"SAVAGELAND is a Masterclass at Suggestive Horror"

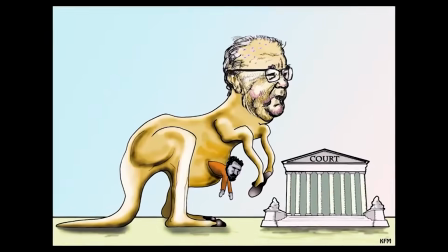8:22 And to be honest, the documentary-style narrative of the whole thing excuses that,
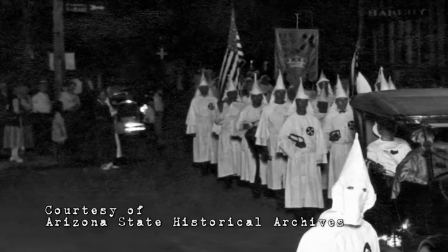8:27 especially because the opinions and the analytical views of the people being interviewed are
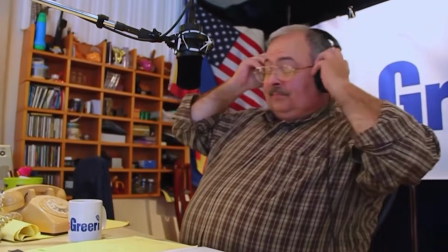8:32 essential to make the topics and points being debated as clear as possible to the audience.
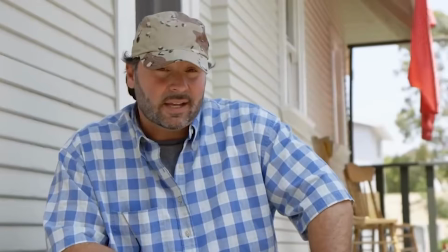8:37 Several characters are presented and all of them have a say on what happened,
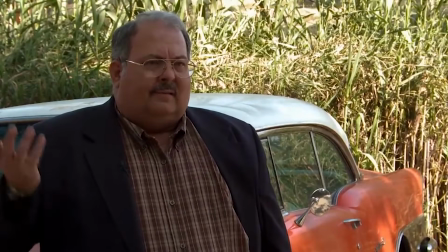8:42 and their distinct point of view from each other serves as a way to ground the movie in reality, showing people with different opinions on a very controversial topic.
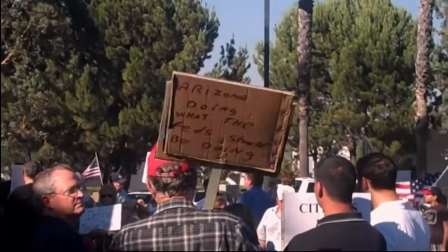8:51 The interesting thing though is the decision of the movie to first focus on a simpler,
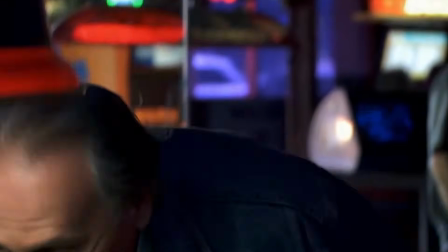8:56 more one-dimensional perspective of the whole Sangre de Cristo massacre event,
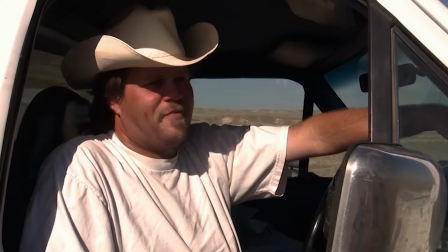9:00 which doesn't take long to become unapologetically bigoted and extremely absurd in comparison to what really happened.
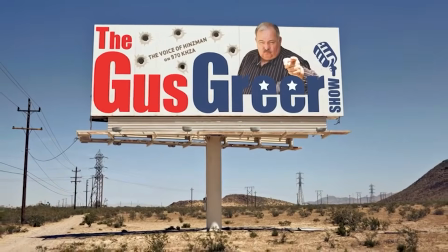9:07 It's when the movie introduces a little bit of that suggestive horror sprinkled around this structure,
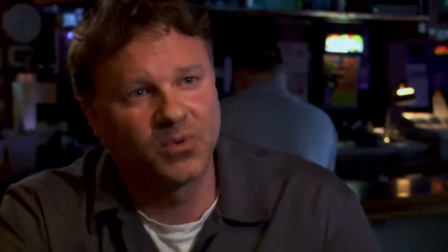9:13 showing characters that don't suspect Francisco Salazar for being the only survivor, but because he's an illegal immigrant, and because of that,
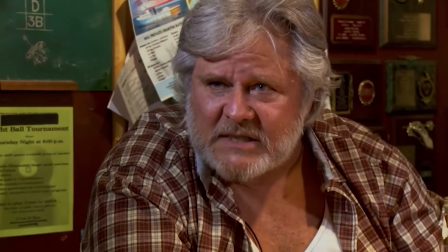9:20 they rather blind themselves to the undeniable proofs that appear before them and believe he killed more than 50 people all by himself.
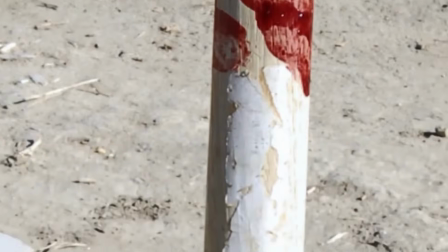9:27 It's something that touches upon a layer from the fear of the unknown, with people afraid of what they can't or refuse to explain or properly understand.
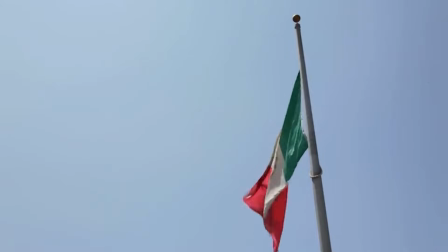9:36 In this case, people from different countries and cultures.
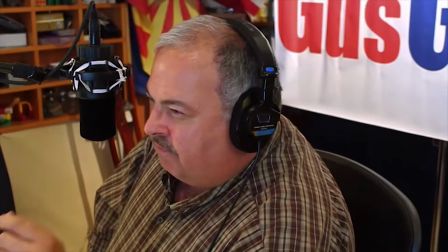9:39 That's pretty well said when one of the sparkled personalities of the movie, in a legitimately infuriating speech,
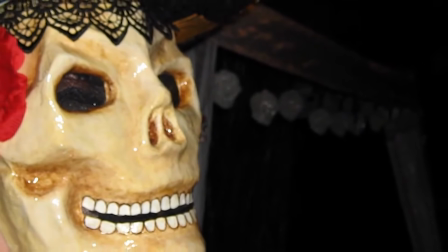9:47 reduces the Mexican culture to a mere stereotype about death that doesn't really correspond to the cultural complexity existent in Mexico.
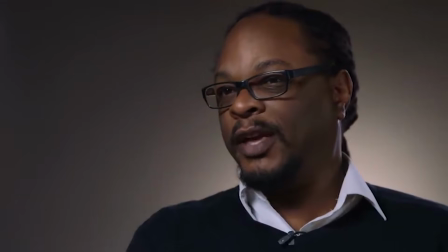9:55 But that soon changes when people on Francisco Salazar's side start to give some more details on what happened,
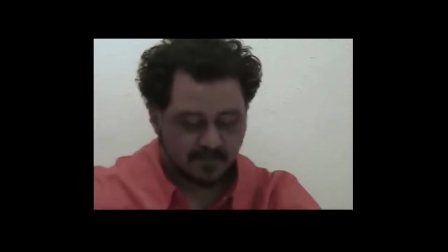10:02 including some footage of his questionnaire at prison.
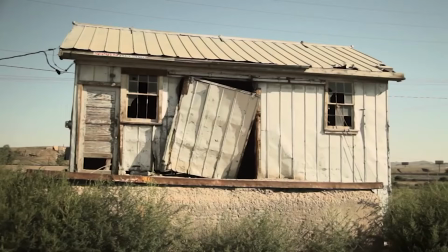10:04 Here we get another glimpse of the suggestive horror working together with yet another layer from the fear of the unknown.
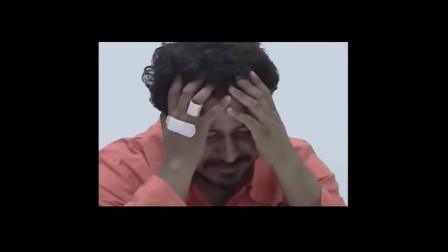10:11 We see shots of a broken, traumatized man, and thanks to the amazing acting from Noé Montes,
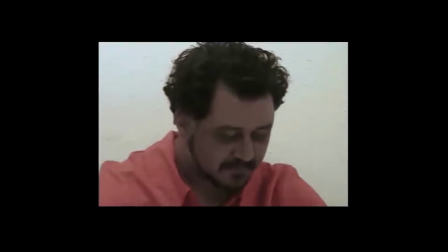10:17 it's pretty clear that he's seen horrible things that are going to haunt him for the rest of his life,
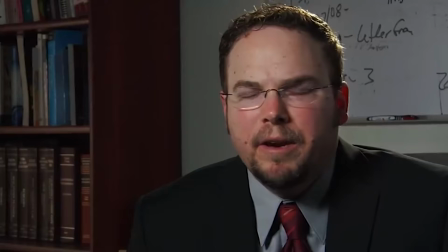10:22 and that the people around him as well as the audience are never going to be able to fully understand the magnitude of the terror he experienced that night.
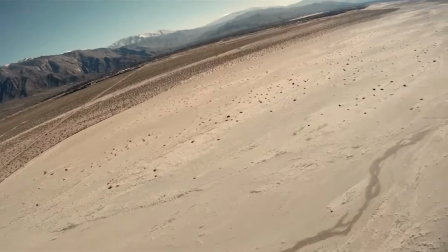10:31 These scenes, together with some accounts involving the horrible and indescribable things that can be found in the desert,
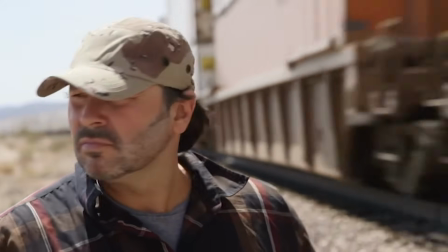10:38 which are told by the character of Carlos Olivares,
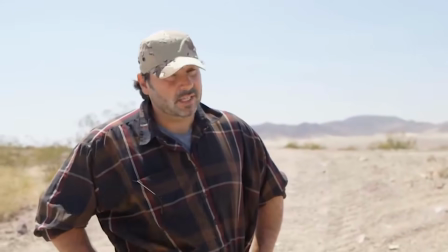10:41 a retired border patrol officer, serve to increase the mystery that the atmosphere of the movie has been building up so far,
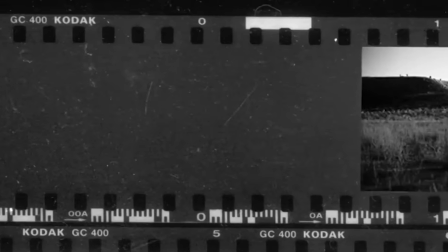10:48 paving the way so the found footage horror can jump through the goddamn door with both feet hitting on your chest at full force.
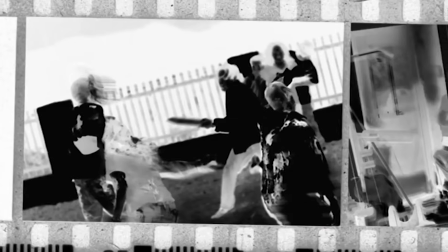10:55 This is when the story finally rewards the audience with the moment they've been waiting for since it all started.
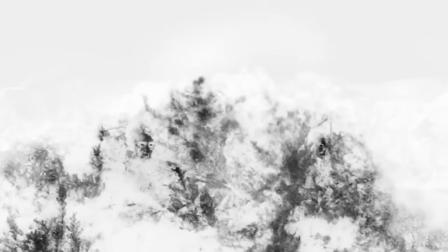11:01 It's like, until then, the movie has been teasing us, showing some ingredients and spices of a very delicious meal.
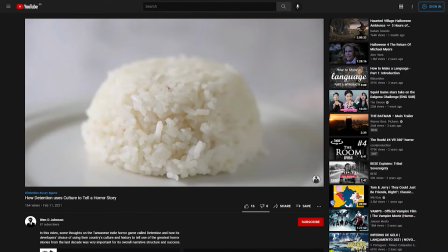11:08 Like I said in my detention video, horror is like the rice of narrative genres.
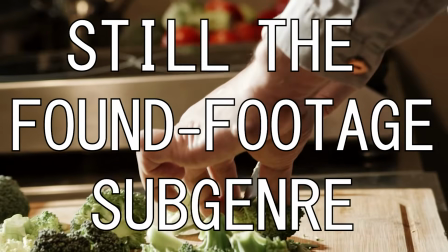11:14 So we got the rice, we got the meat, or the vegetables in case you are a vegetarian, we got the potatoes,
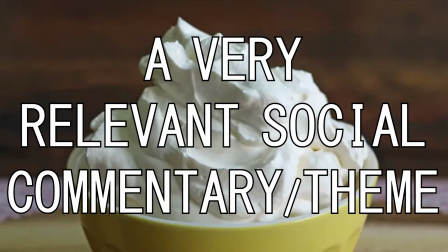11:21 and accompanying it all we have the mozzarella, the heavy cream, some chimichurri for the meat,
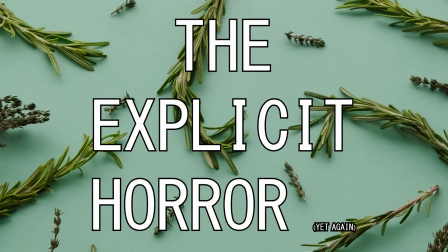11:26 or cumin for the vegetables, and rosemary for the potatoes. But wait!
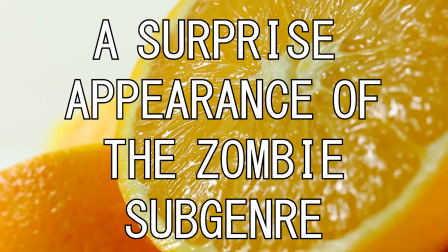11:32 There's more! We accompany all that with a really tasty orange juice, and voila!
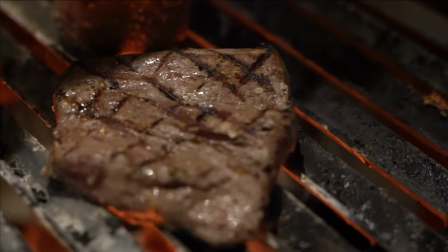11:40 We have Piemontese rice with grilled meat or steamed vegetables and baked potatoes,
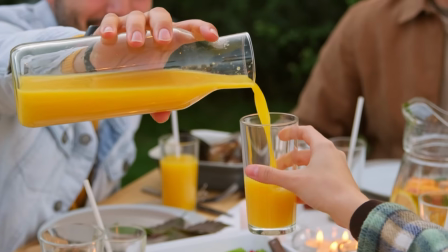11:47 together with a refreshing glass of orange juice. And now we are finally ready to eat!
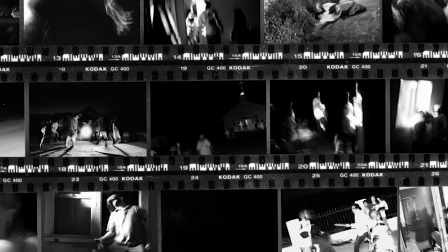11:53 In the case of the movie, we are finally ready to jump right into the horrors that pretty much literally consume the residents of Sangre de Cristo. I probably shouldn't have said that with an excited voice, or made a food analogy in the first place.
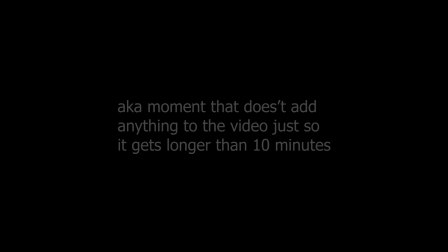12:10 Now that I think about it, it sounds weird and creepy. Maybe insensible. Fuck, I guess I look like a cannibal now. Should I take this off? Maybe.
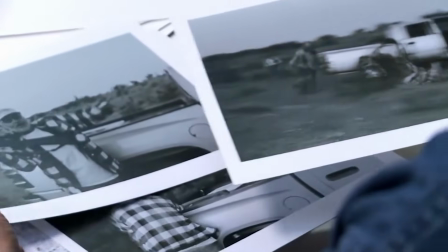12:25 Anyway, this is the moment the mockumentary and the found footage completely blend with each other.